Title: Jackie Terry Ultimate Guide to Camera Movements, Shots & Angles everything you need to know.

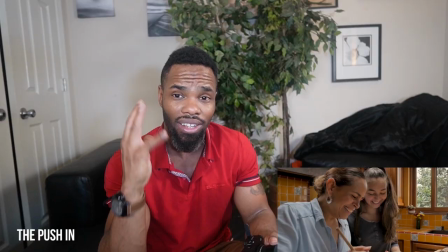(8:24)
So push-ins are really good to implicate conflict and just capture the thought process of the character. What is he thinking? Or what is she thinking? It could go either way. Push-ins are really good to really get inside of a character's head. The push-out is the exact opposite. it de-emphasizes the character.
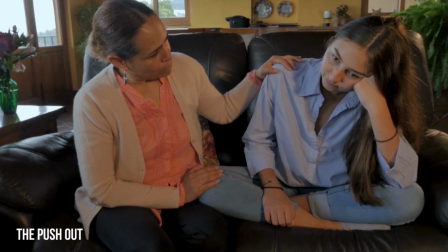(8:49)
It's a technique used to disconnect a character from the audience.
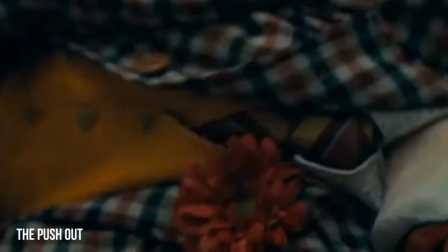(8:56)
So in a conflict scene if I'm pushing out the character is badly
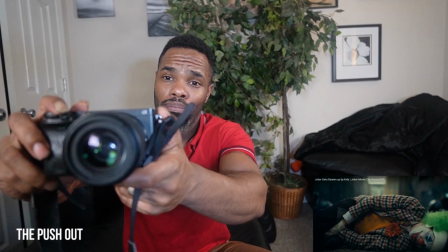(9:03)
beating up and I'm pushing out with my camera I'm
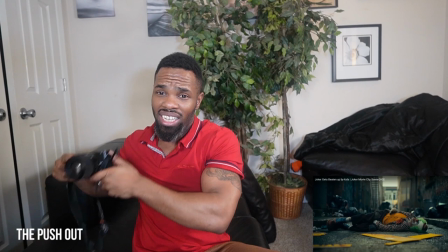(9:10)
slowly taking the audience away from the subject and
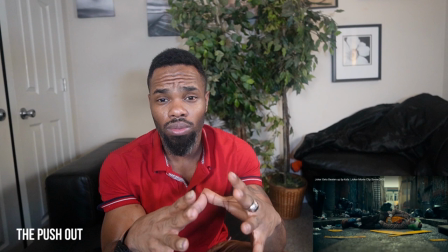(9:19)
leaving the character abandoned it's a good way to detach a character from a scene or show emotional abandonment and it's a good way to unveil the context or the setting of a scene especially if you're around
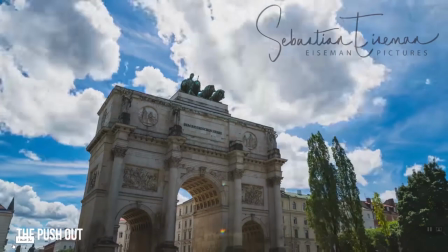(9:37)
a whole bunch of buildings and you push out you
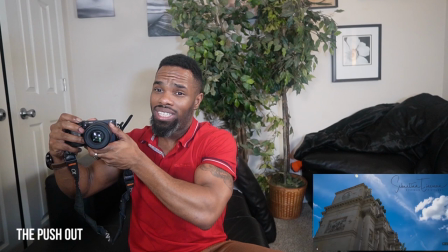(9:44)
end up seeing the whole dynamic of the whole entire
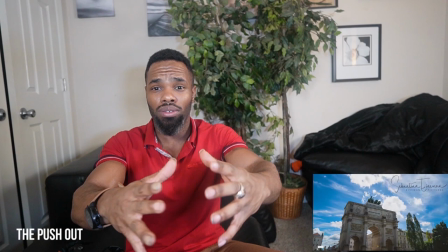(9:49)
scene just by pushing out you see the buildings you might see the cards you might see
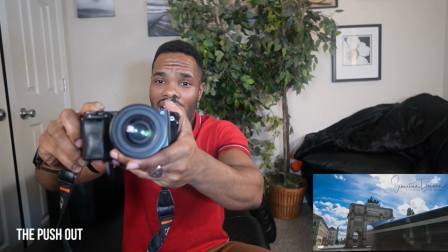(9:54)
things that things and subjects that you might have not seen what the camera pushed in So when I push out,
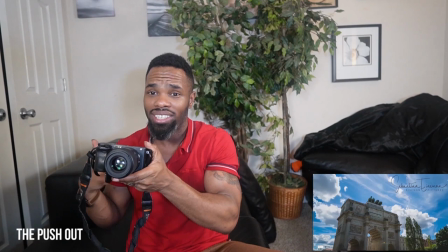(10:02)
I'm revealing context and subjects that you might have not seen with the camera pushed in all the way. Next, it's a tracking shot. The tracking shot physically moves the camera within the scene tracking the subject. so I'm
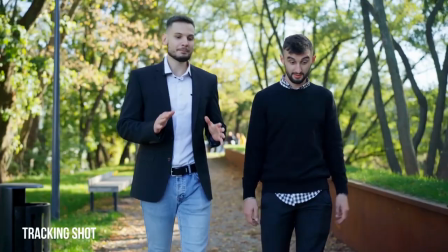(10:19)
basically using this camera and I'm following the subject tracking its movements whether I'm in front of them or behind them or behind her I'm tracking the movements and what this is going to do it's going to immerse the audience in the scene I'm tracking the character the audience is like wow where's this character going
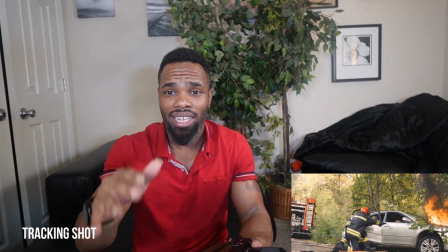(10:42)
because I'm tracking its movements I'm behind them or in front of them.
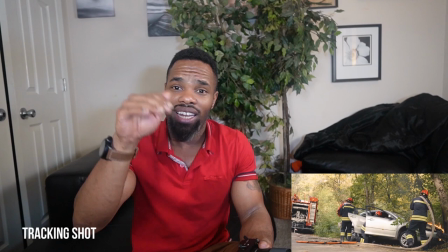(10:49)
So a tracking shot can either follow or lead your subject either way.
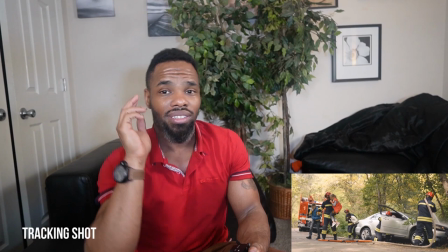(10:54)
But either way, the audience is going to be immersed because if you do a tracking shot,
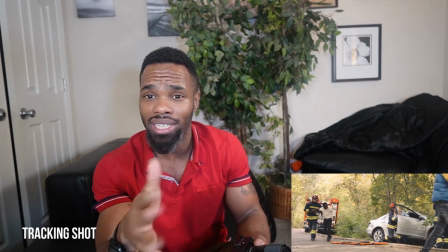(11:01)
the attention is on where this character is going. You really don't know.
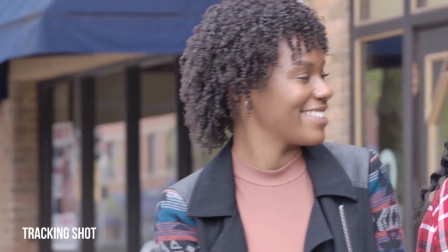(11:07)
So whether you're behind or in front of the character, the tracking shot can be used as a sense of intensity.
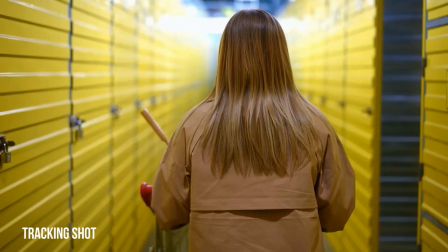(11:16)
or it could just be used to follow a character. It could be used to tell a story.
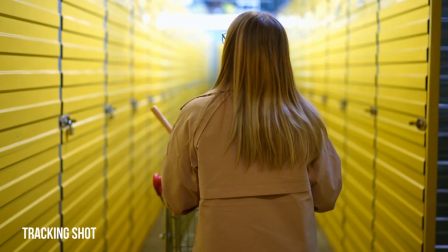(11:21)
No matter what,
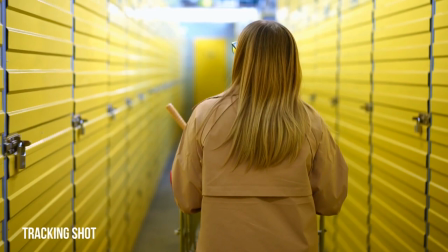(11:23)
the tracking shot can tell a story on where is this character is going or where is he leaving from.
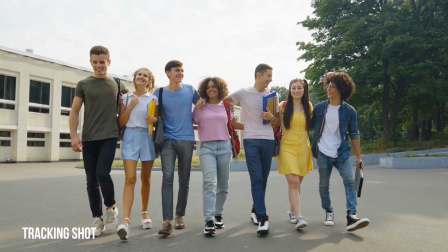(11:31)
Perfect way to tell a story just by tracking your subject.
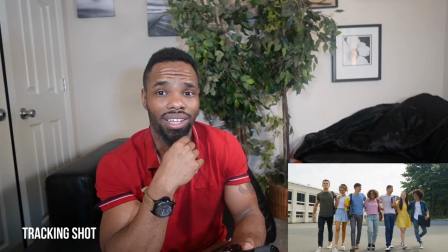(11:35)
I would suggest using a gimbal
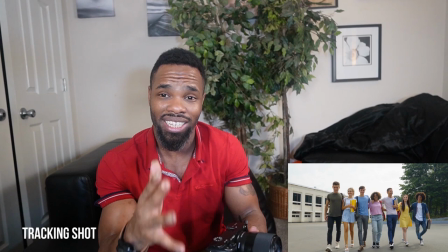(11:39)
or a steady tripod to track your subject so you won't get any camera shake. so the arc shot is an orbit shot so
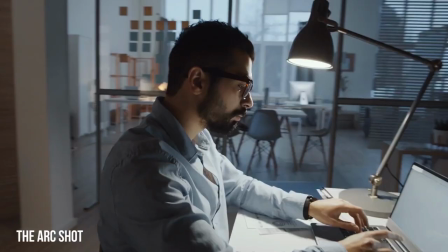(11:49)
the arc shot happens when the character is standing completely still but the
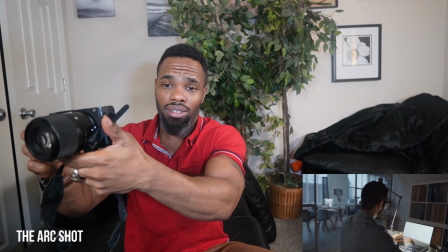(11:56)
camera itself orbits around the subject just like this so my subject
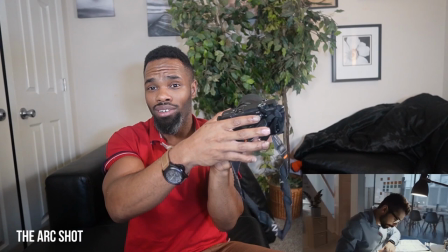(12:04)
is standing completely still but my camera is orbiting around the
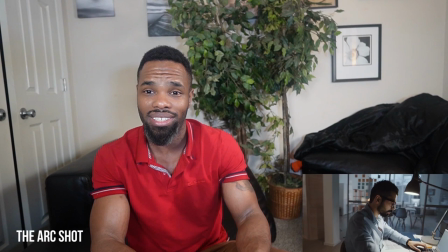(12:11)
subject and this really creates a dynamic effect you might have seen it in the bad boys movie
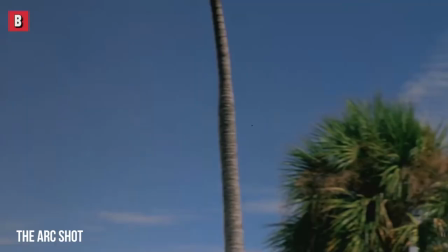(12:18)
when Will Smith and Martin Lawrence at the end of the chase scene the camera
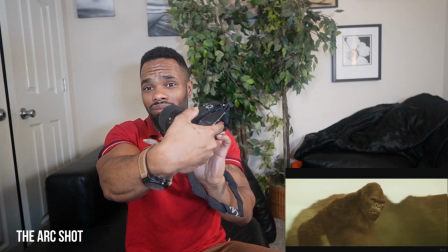(12:25)
slowly orbits around them just like this it just adds more
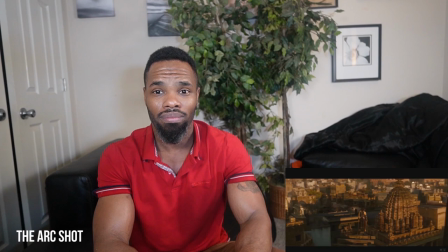(12:33)
of a dynamic powerful effect to the moment at hand because now the
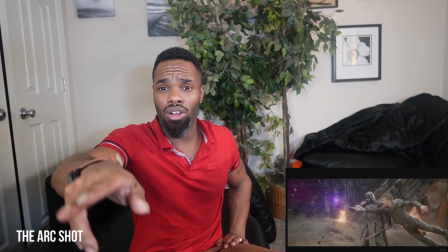(12:38)
subject isn't moving but the camera is circling all the way around them very
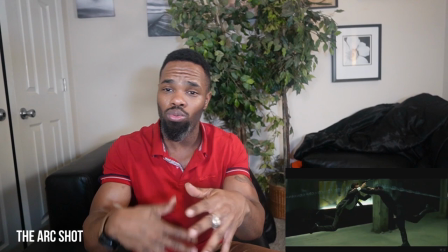(12:44)
very good technique I suggest using a gimbal once again our steady tripod for the shot
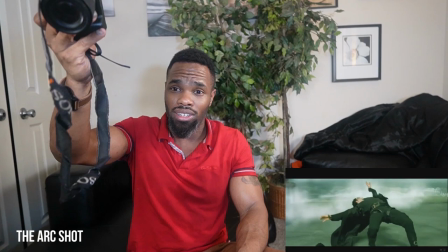(12:50)
however this can also be filmed vertically coming down so orbit can
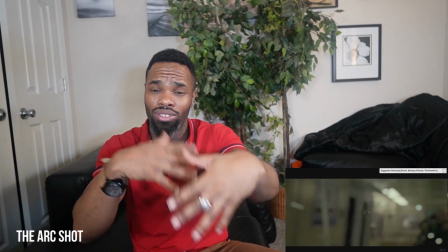(12:55)
be filmed vertically coming down so these are gonna add some really really good shots to your resume so the arc shot is really really good to use now we're going to talk about camera angles next which is my favorite i use a lot of camera angles camera angles are all about how we are meant to perceive the subject we're going to start with
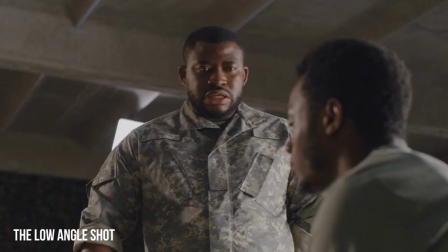(13:22)
one of my favorite camera angles the low angle shot A low angle shot is any
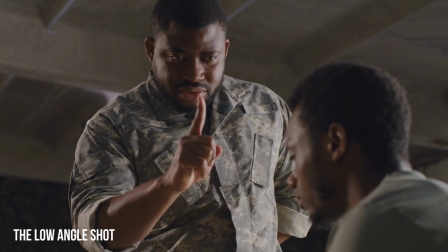(13:28)
subject below a character's eyeline looking up at them is
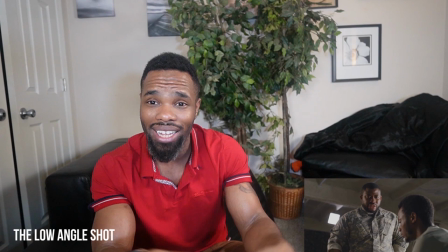(13:33)
a low angle shot. It's used to express dominance from the heroes and villains alike.
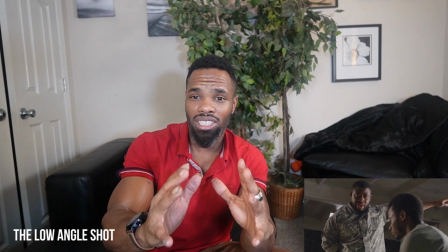(13:42)
So if I have my camera at a low angle shot, then I'm expressing dominance.
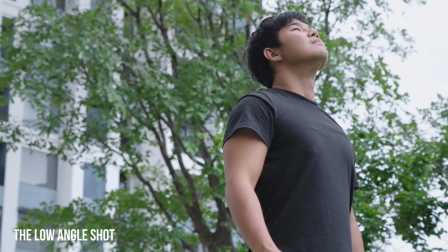(13:48)
I'm expressing power. And you can use this for heroes or villains.
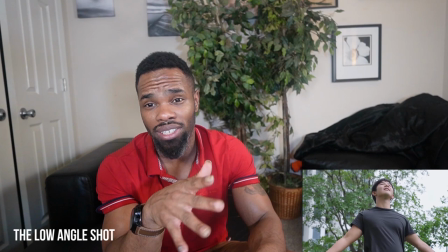(13:53)
It doesn't matter. ideally the low angle shot is going to make your character look more
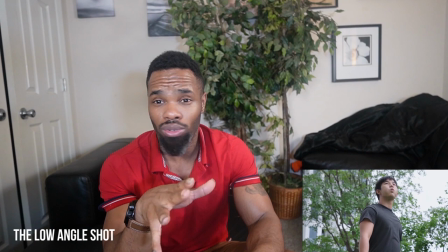(14:00)
powerful and menacing it will never make your character look weak on a contrary the high angle shot camera is pointed at
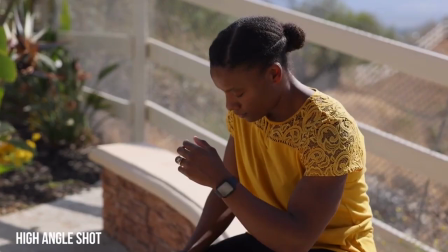(14:10)
a high angle just like this so a high angle shot will be filmed just like this
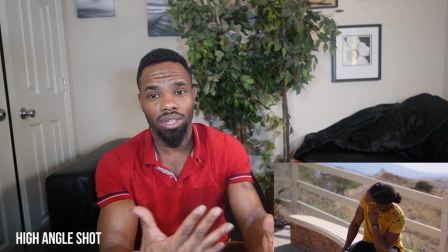(14:15)
and that's the opposite of a low angle shot it's going to make the character feel weak feel
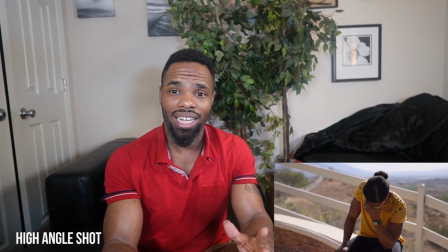(14:20)
and superior however a high angle shot doesn't always have to be about
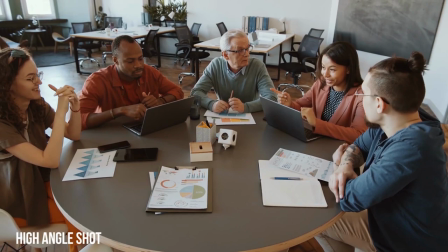(14:25)
the weakness of a character a high angle shot can be a aerial shot as well and it can express the vast environment of of the landscape so shooting at a high angle or aerial shot you can actually show your
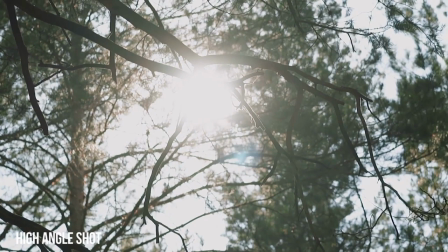(14:50)
environment or everything same with that so same with the low angle shot as well so these work hand-in-hand together however most of the time a high angle shot is used to make a character
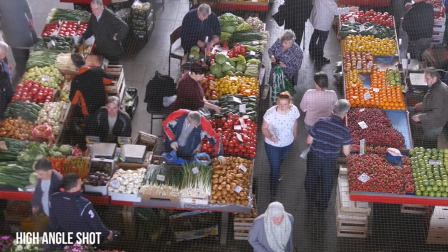(15:04)
feel in superior weak or insignificant but you can also use high angle shots
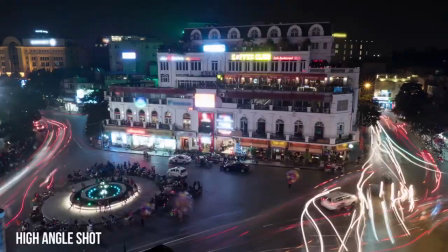(15:11)
to establish the environment or using insight with a character moving within a larger world so unlike the high angle over the head shots points the camera at a 90 degree angle with the camera pointing face down just like this so the camera is at a 90 degree angle and it's pointing straight down just like this it could be in a fixed stationary chart by shot as well but as long as the camera is at a 90 degree angle.